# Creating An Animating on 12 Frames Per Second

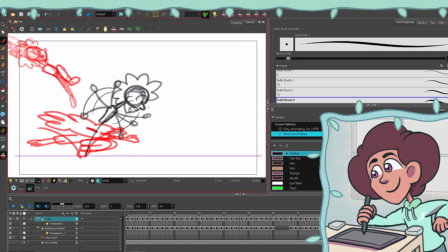So what I did instead is that I added Nick's foot just barely in the second frame where you could see Nick falling for a little bit to make it feel like there's a pause even though there isn't.
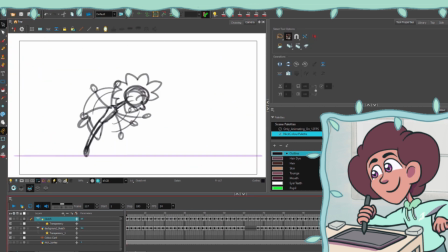So that bit of subtlety still filled in the rules of the challenge while also still feeling like a pause.
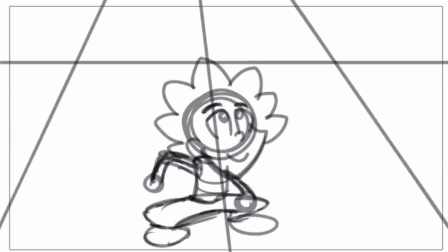And after Nick lands on the ground, I wanted to show him a little bit unbalanced for some comedic effect.
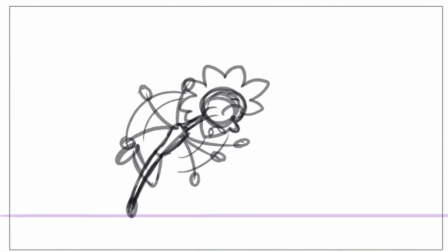I found it was a lot of fun. At this point I was almost finished with the sketch layer.
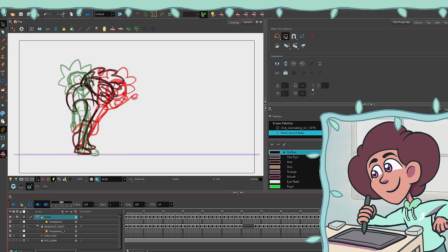I just wanted to do one more little thing that Nick did. Yeah, I just wanted Nick to regain his balance when he was a little bit unbalanced,
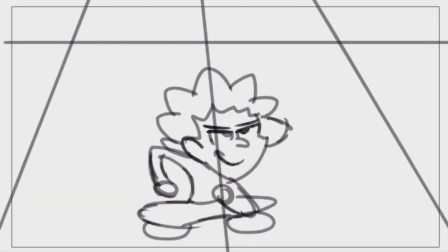so I wanted to add a few frames here and there, and then after that I was done the sketch layer.
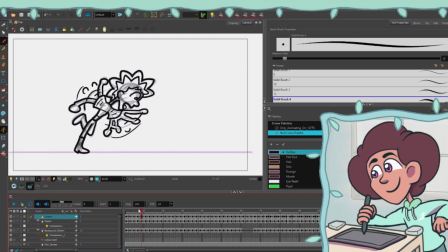Next, I moved on to the outline. Honestly, I don't have too much to say about the outline. I mostly just traced over the line work I already did for the sketch layer, There
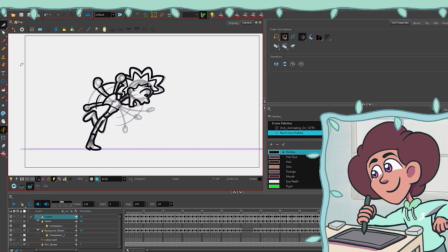was one smear frame in the animation I wanted to emphasize stronger when Nick was unbalanced.
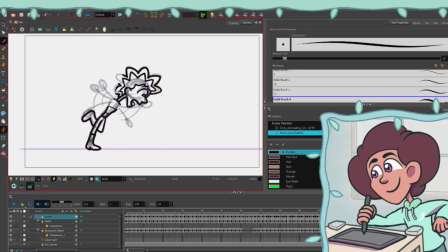What I did to emphasize this stronger is that I made Nick have multiple arms for one of the frames
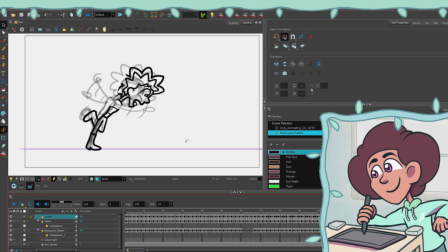to make it look like that he's waving his arms up and down really quickly to highlight his unbalanced state.
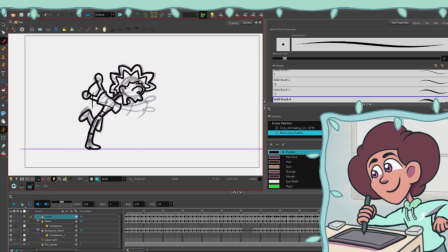But yeah, I did that illusion quite well, and I'm really happy with how the outline turned out.
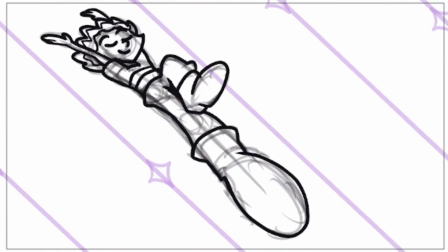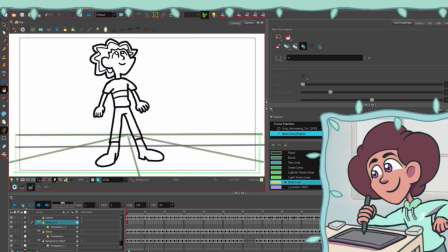And finally, the last thing I did was working on the colors for the background and Nick.
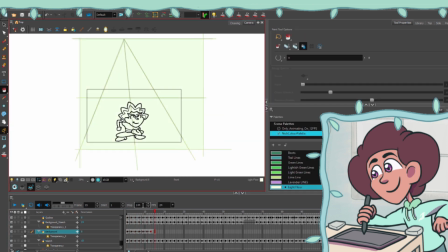So near the start of the video I have with Nick, I worked on the background floor, and I made it a very light lime green type color.
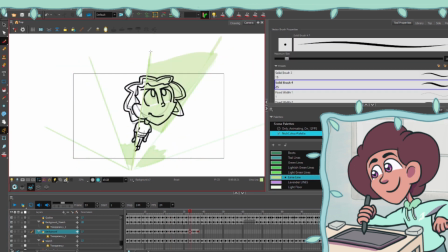Afterwards, I worked on the changing colors that you could see while Nick jumps into the sky.
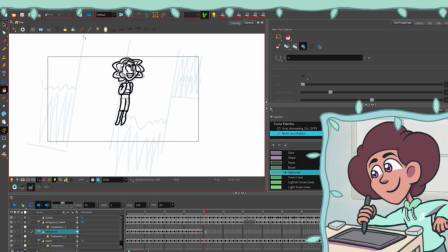I initially tried animating this without the guidelines, but I realized that these lines in the background add a lot to the animation, so I decided to keep it.
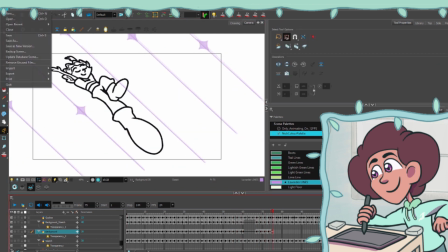It really makes the background lines feel a lot more unified and structured. I also kept the lines in for when the stars come down when Nick falls to the ground.
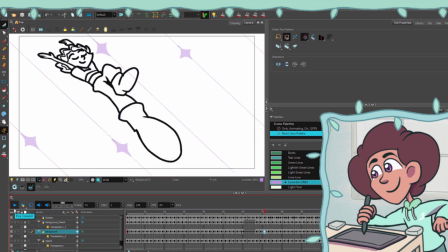Like, this also helps it feel very stylized and structured. And after I was done, I moved on to coloring Nick.
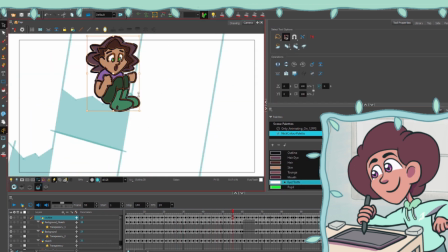Coloring him in really didn't take too much time, nor is there really too much to say about it, so I just basically filled in the outlines and I was done the animation.
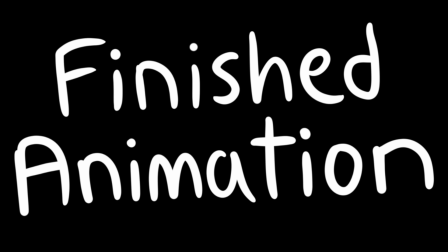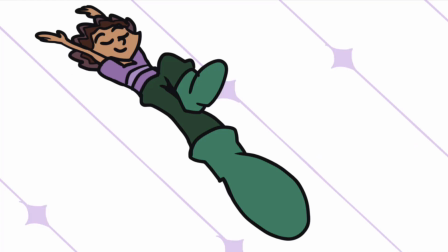And there it is, the 12 frames per second challenge is complete. I really enjoyed creating this animation. It was a fun challenge trying to capture fast motion with a slower frame rate, like when Nick curled into a ball, and also slower motion with a fast frame rate, like when Nick was rising up. It was quite a nice challenge that really got me to experiment with my animation style. If you have any ideas for future videos, leave them down in the comments. I hope you all have a wonderful day and see you in the next video.